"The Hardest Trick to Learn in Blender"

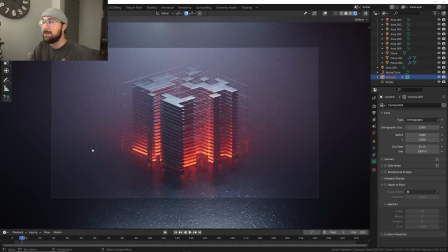I kind of have, I had this joke with, um, it was when in doubt, just go orthographic and it works and it's really cool. Orthographic is kind of an underused thing. it's kind of underrated when working with this. If you're working with models, it'll probably make your model. I mean, if you're working with characters, maybe not, maybe don't do it with characters, but with stuff like this,
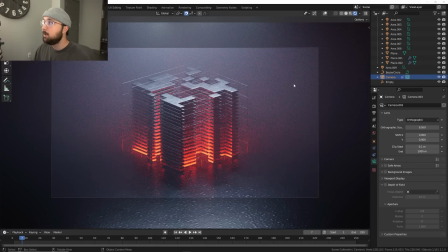morphing the way it looks is okay because it's already weird. So that's kind of how I dealt with that by going orthographic. If you're dealing with motion graphics, orthographic is an awesome way to kind of help your design, especially how your design works with the background.
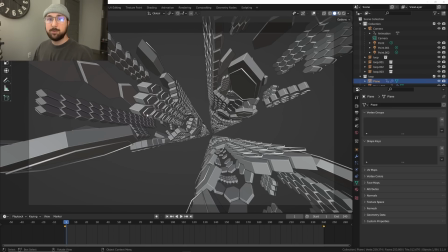Now for this one, even though it's not like a subject and a camera looking at a subject, there's still a background element to this.
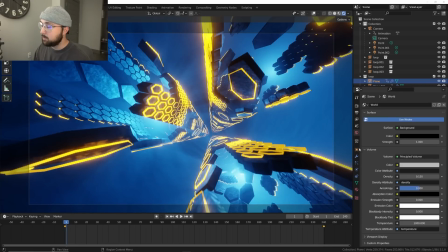And that would be this. So if I go ahead and I turn off volume, this is what we're dealing with.
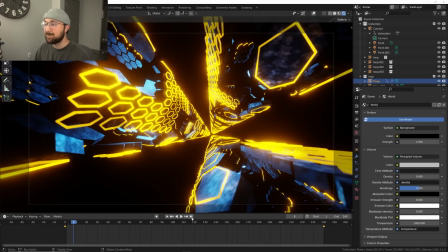It looks horrible. Simply said it looks horrible. And it's like, oh, let's try like a sky HDRI.
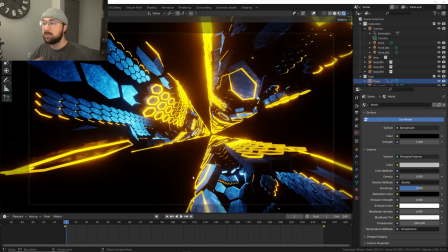Possibly in my experience, that doesn't work, especially with these infinite loop designs that I do a lot, having a sky or having a plain color is not the option because it just doesn't look that great. So my second joke, when in doubt,
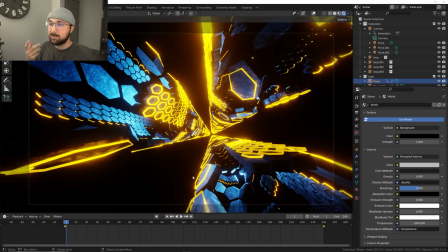just use volume because volume with these kind of like sci-fi abstract things, it really is a perfect solution. There's always going to be another solution. I prefer volume. That's what I like to look at. Um, so if we go ahead and add that volume, there we go.
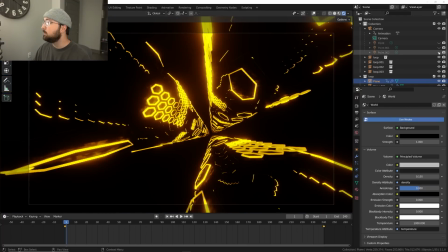And then we have our lights, which are our point lights. So we added a point light here, point light here.
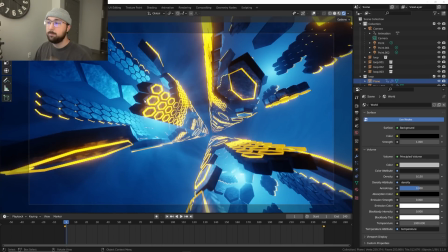So basically a point light in each cylinder. Um, and that's how we solve that problem. If you've been watching the channel for a long time, you know, we do this all the time and it's a simple solution to the problem of what is going on in our background. And it adds a gradient in a sense. So you're adding interesting.
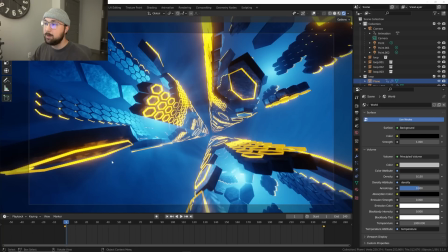So it's bright right here, darker here. That's a gradient. Um, and it really, really helps with that problem of what are we doing with our background? Let's add some volume, add some lights and see what happens. And this is kind of how I've dealt with that for, for years.
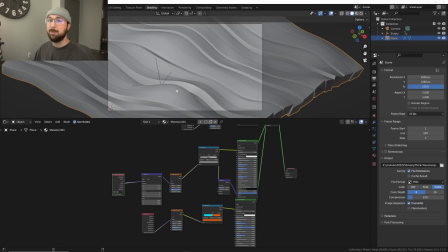And then the last solution to the problem is just completely avoid the background. Um, again, specific to the design.
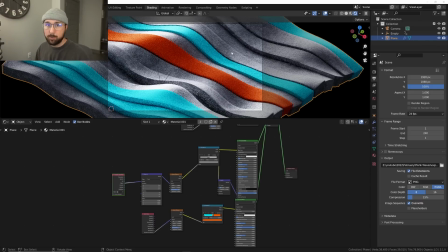This is another tutorial I did in this case, as I was designing, I went orthographic and I zoomed all the way in on this design and then just forgot about the background because we didn't need to do it with this design. If you can, like if you're working with a piece of motion graphics like this one, just zoom in and see what happens.
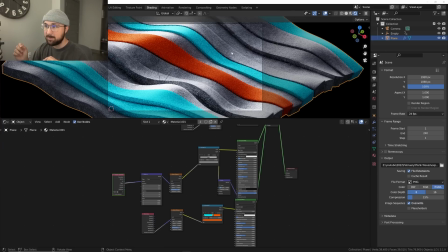In this case, I didn't even have to concern myself with the background because I could just zoom in, enjoy the animation and not have to deal with, is there something coming through the cracks?
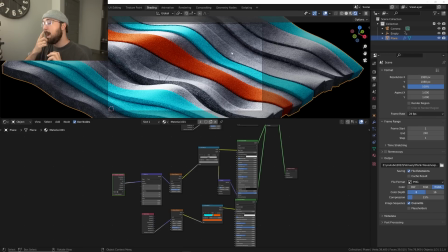are we using perspective camera instead of orthographic camera now we got to deal with that just completely avoid it altogether and see what happens but with that being said those are a couple of the ways I've dealt with my background there are dozens and dozens of ways in fact I encourage you if
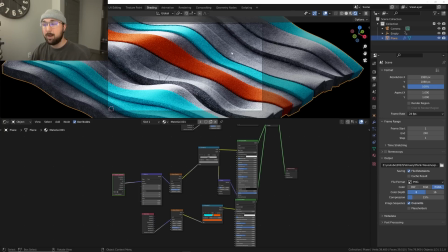you want to go in the comments and put all the ways you've dealt with the backgrounds or if you have any criticisms of the way I deal with my backgrounds put them in the comments. I encourage that. So if you are beginning in design and you're trying to figure out how to do your design, I hope this helps you out. Thanks for watching and I will see you guys in the next tutorial.